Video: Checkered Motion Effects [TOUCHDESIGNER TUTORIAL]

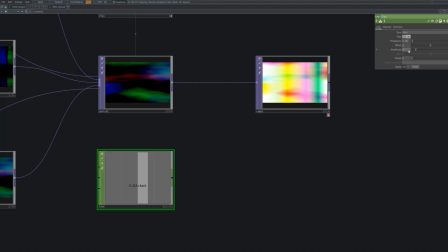Link an LFO node to the phase and period parameters of the ramp. This controls the animation speed and periodic movement of the checker pattern.
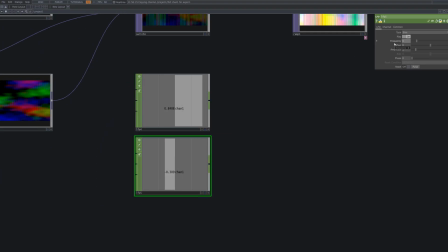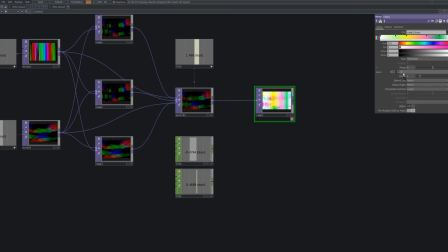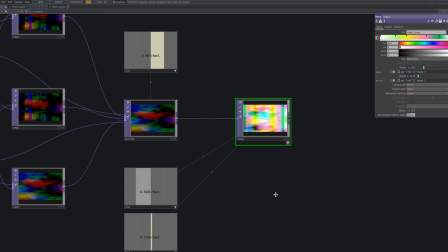By connecting an LFO node to the phase and period parameters of the ramp, the checker pattern's colors and animation will change dynamically over time.
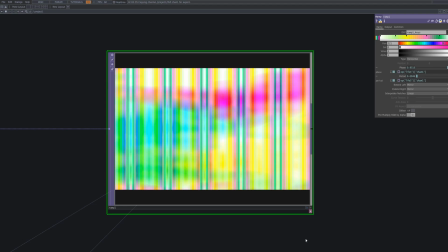The phase parameter shifts the color pattern's position over time, while the period controls the frequency of color transitions.
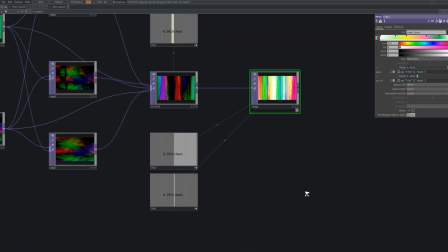This results in the colors and position of the checker pattern cycling at regular intervals, creating a rhythmic and visually engaging effect.
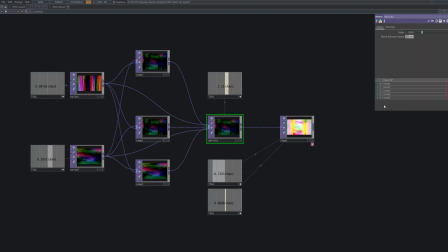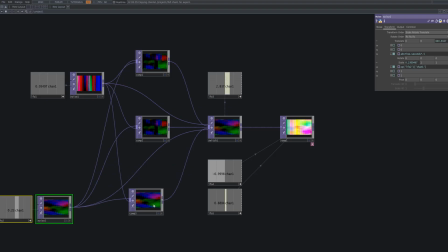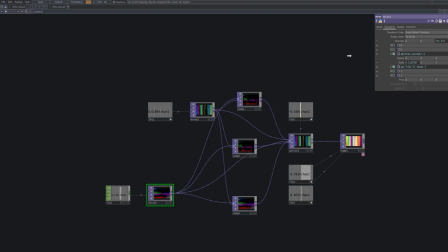To make the pattern appear more checkered, reconnect LFO1 to the Scale X parameter of Noise 2.
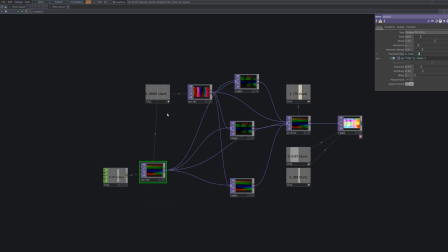This will cause the horizontal movement of the checker pattern to fluctuate rhythmically according to LFO1, resulting in a more defined and consistent checkered effect.
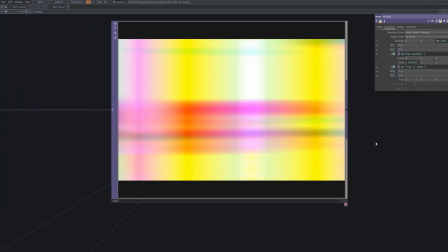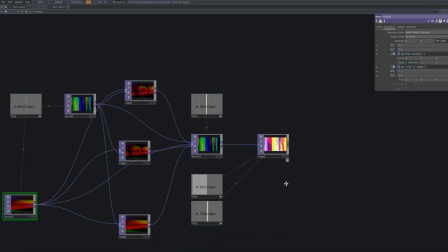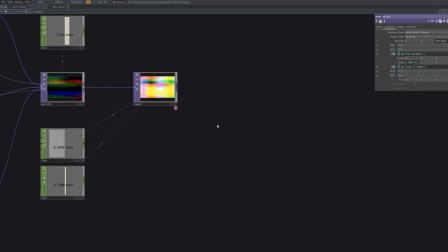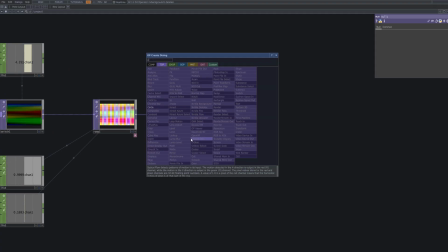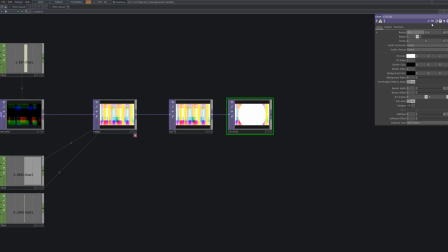To overlay a semi-transparent circular shape on top of the checker effect, create and connect a circle top. This circle serves as a visual accent, and adjusting its opacity ensures it blends smoothly with the background pattern.
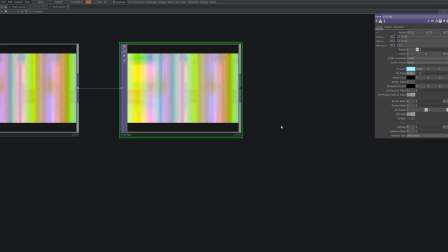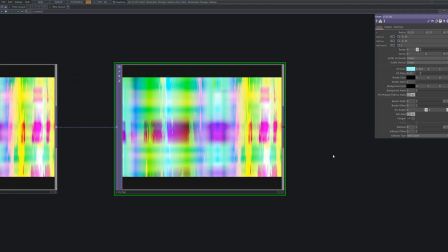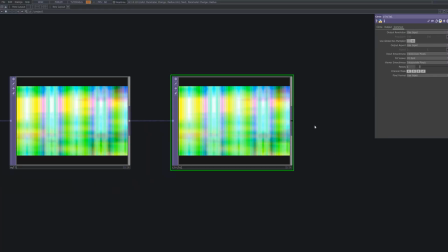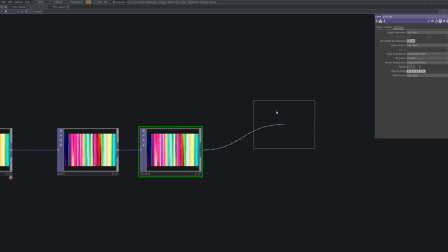Next, connect a comp top to blend in a hazy, translucent effect using the ramp top.
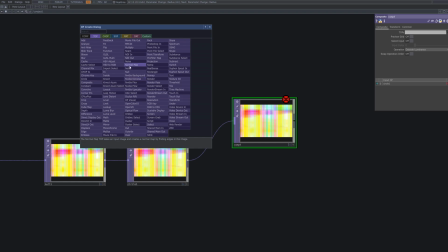set the comp operation to outside luminance to create a soft glow around the circle based on brightness, adding a foggy diffused overlay.
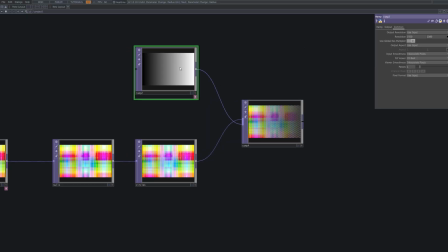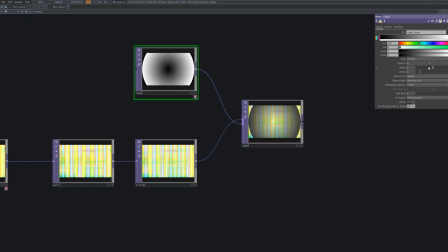Change the ramp top type to circular and link input values to animate the radial gradient smoothly over time.
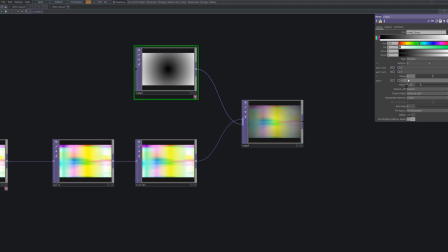By adjusting the color points, you can achieve a soft translucent glow that spreads in a dreamy and atmospheric way.